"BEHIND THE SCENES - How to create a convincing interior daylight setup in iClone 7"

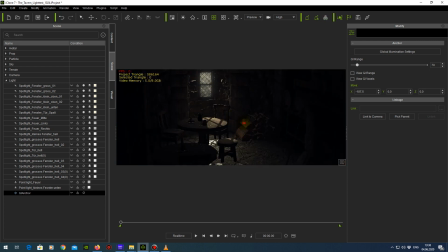8:02 transport the light through the scene, and this global illumination is really important
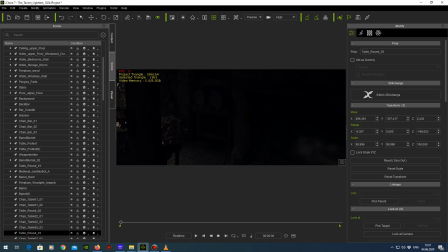8:08 since iClone 7, and it's a very helpful tool to light your scene. But you can't rely on global illumination
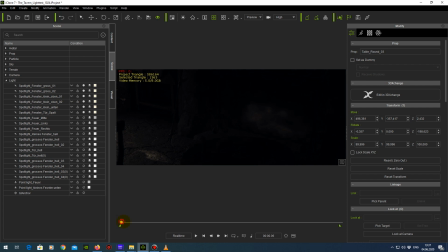8:23 alone, because global illumination doesn't cause any shadows. So now we have our fire here. When I play, you see
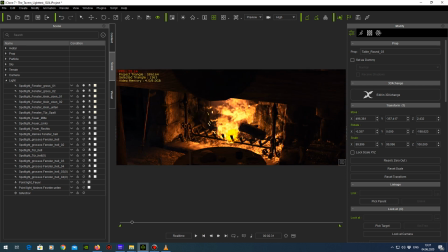8:35 that this fire illuminates this place, and it looks fine, it looks okay.
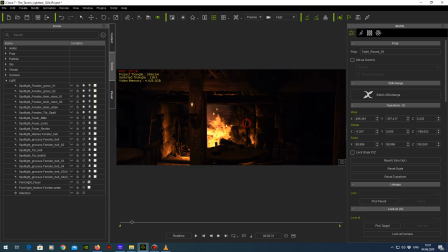8:44 And as you can see, I reduced the illumination to a very minimum. So because I don't want the illumination on this wall or on that wall,
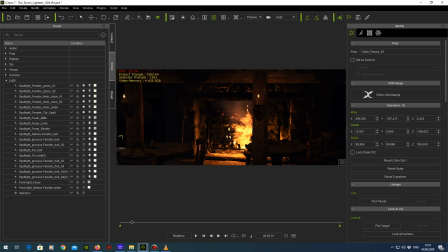9:01 because the fire is in this confined space, and the light can't be here or here. So that's the reason why I try to reduce the lighting here to this area.
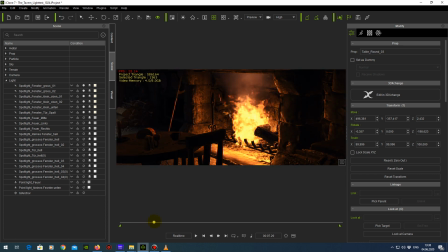9:18 It looks good. It flickers. It's fine, but it's not. But it doesn't cast shadows.
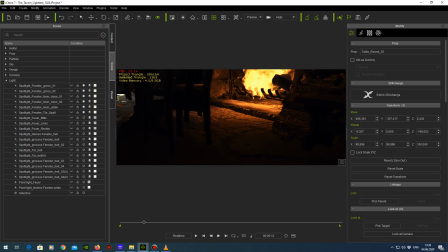9:24 You know, when you look here, you don't have any shadows here, and that's not good.
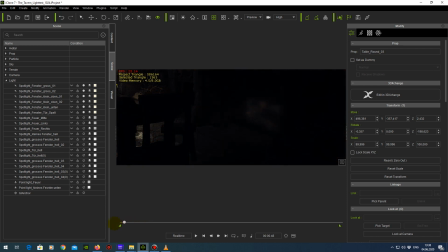9:32 So we have to help the global illumination a bit, and this is achieved by another spotlight,
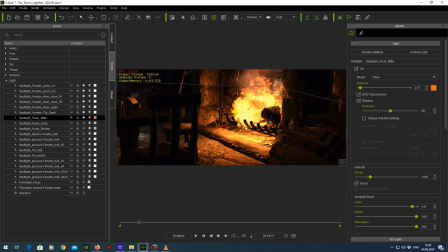9:48 and this is right in the middle of the flame. And as you can see now, we have shadows here.
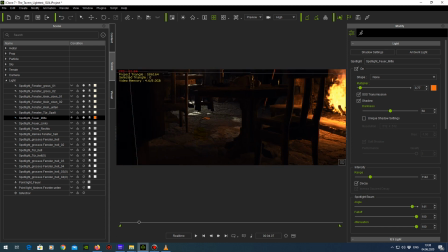9:59 from the table and everything else. And this spotlight will illuminate until this region here. Everything with this fine yellow light. Let's put up the timeline for a moment, and you can see I have a lot of keyframes here,
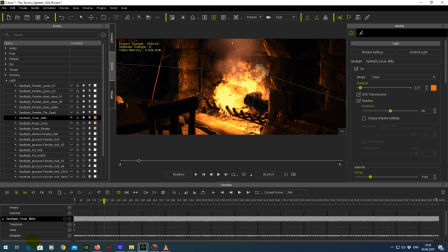10:28 and those keyframes are multiplayer keyframes.
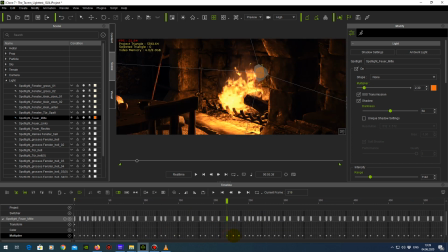10:34 So when I go, these keyframes will simulate the light flickering. So every time you set a new keyframe and you make a new value here. This is very low, the next keyframe has a very high value, and the next keyframe a very, very low value.
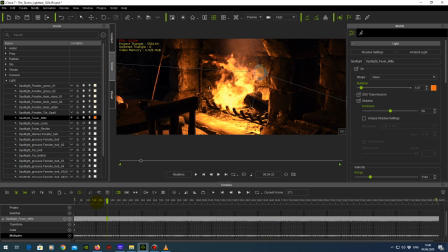10:56 And this is what you have to do. To get a simulated flickering light for fire. Now this is only one light, and I wasn't satisfied really, because this is too dark.
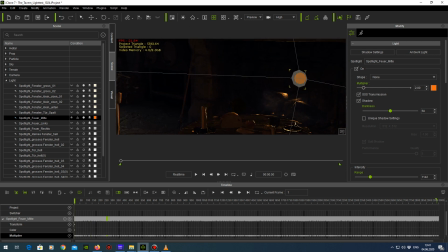11:15 I needed some more lights here to simulate the fire. So I created two other
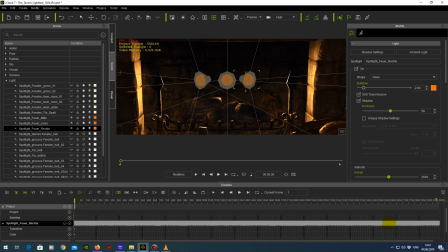11:30 spotlights. Also, every spotlight has this this flickering keyframes here,
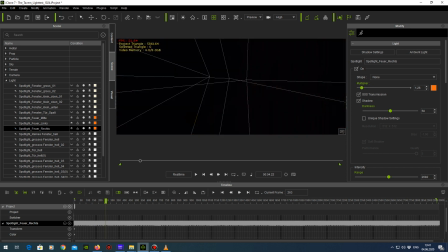11:41 and now you can see we have
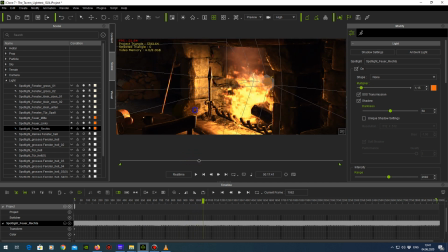11:48 this flickering, and we have a lot of shadows here,
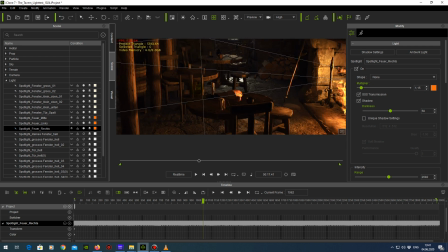11:56 which helps the scene very, very much.
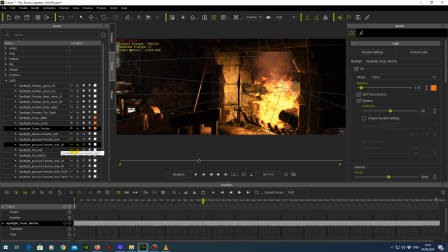12:02 And after all, I have to look for it here.
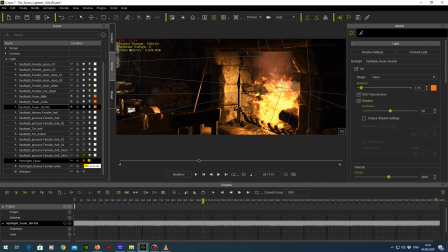12:11 There's another light here in the fire. It's a spotlight. Not a spotlight, it's not correct, it's a point light.
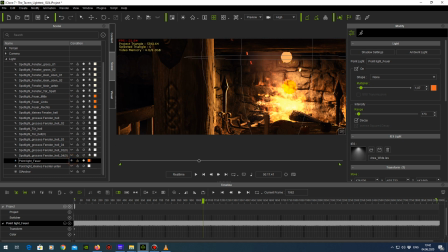12:22 Let's bring it on. This is this one.
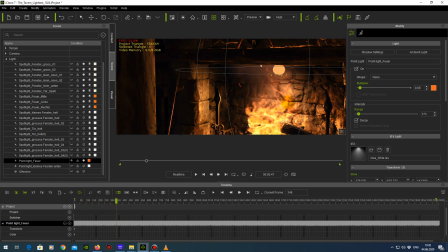12:28 And this is there to illuminate the background from the fireplace.
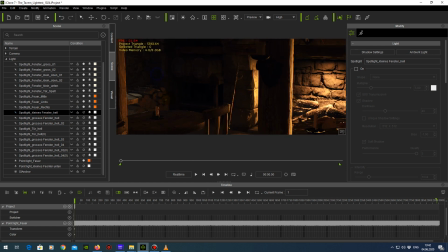12:36 Then we go to this small window here, and as you can see,
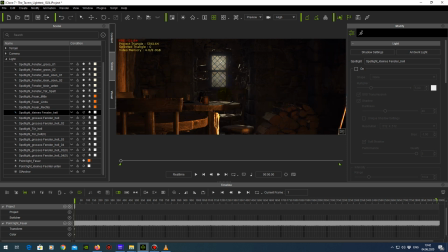12:46 everything looks okay, but it isn't very bright here. It needs to have more light from the sun. So that's the reason why I decided to
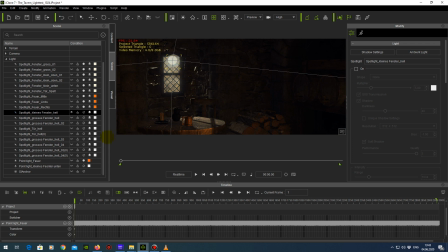13:06 do another spotlight, and this time in front of the window. When I put it on, you can see it
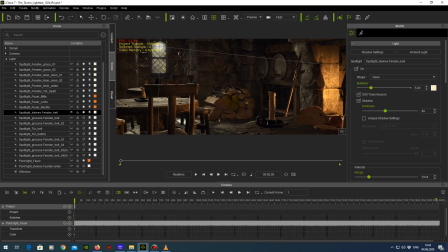13:16 makes the scene here much brighter. So you have the impression that the daylight will really come through this window.
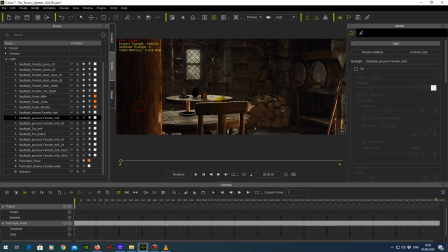13:27 I did this for every window down here,
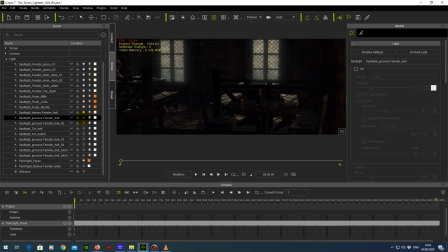13:36 so we don't have, because if you can see it's very dark. So this is the next slide.
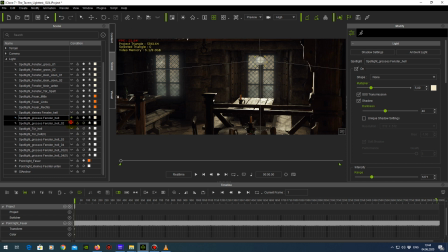13:47 It's also here in front of the window, and then this one is also in front of the window.
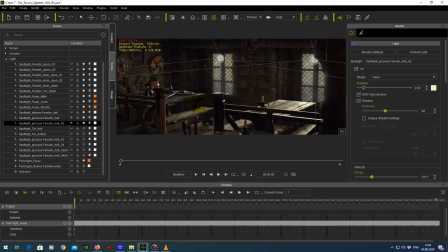13:53 I put it on, and now it looks much more like a daylight scene.
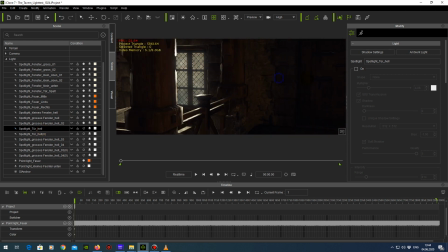14:04 Okay, I did this also here for the door, just to tell you. There's one light here in this direction. Let's put it on. So we have a small
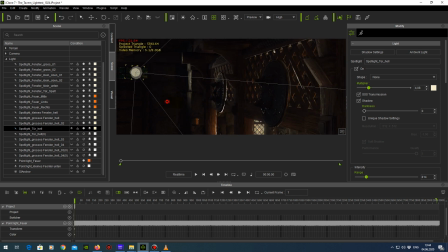14:25 glimpse of daylight in this direction, and there is also the opposite one light in this direction, and you have a glimpse here and on this column
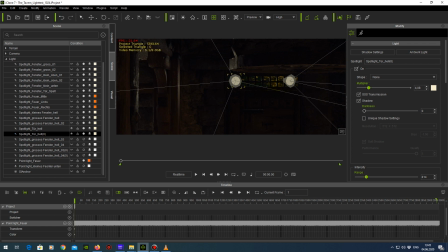14:43 from the daylight which comes through this little small window here.
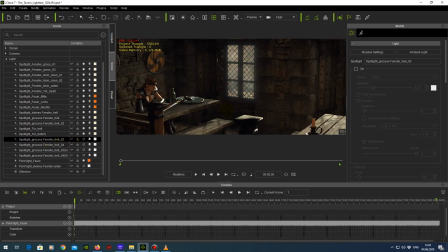14:52 Then I realized, okay, I had to I had to do something about these corners here, because we have this big window here. The light is coming through, shine on this character, and normally
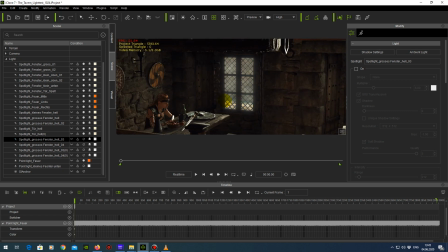15:10 those sides would be much brighter. So I decided to do another light setup here. One of this side, one for this side, and one for the other side. When I switch it on, you can see
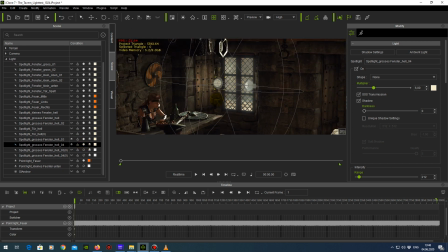15:29 that those lights will illuminate these sides to simulate the daylight which comes through. This will also be the case on the other window.
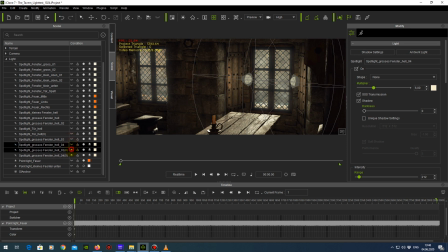15:50 Same thing. I just copied those lights, those two lights over to here. And the last light I was
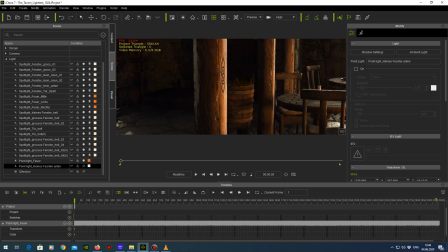16:03 setting up is a point light here, and I will show you.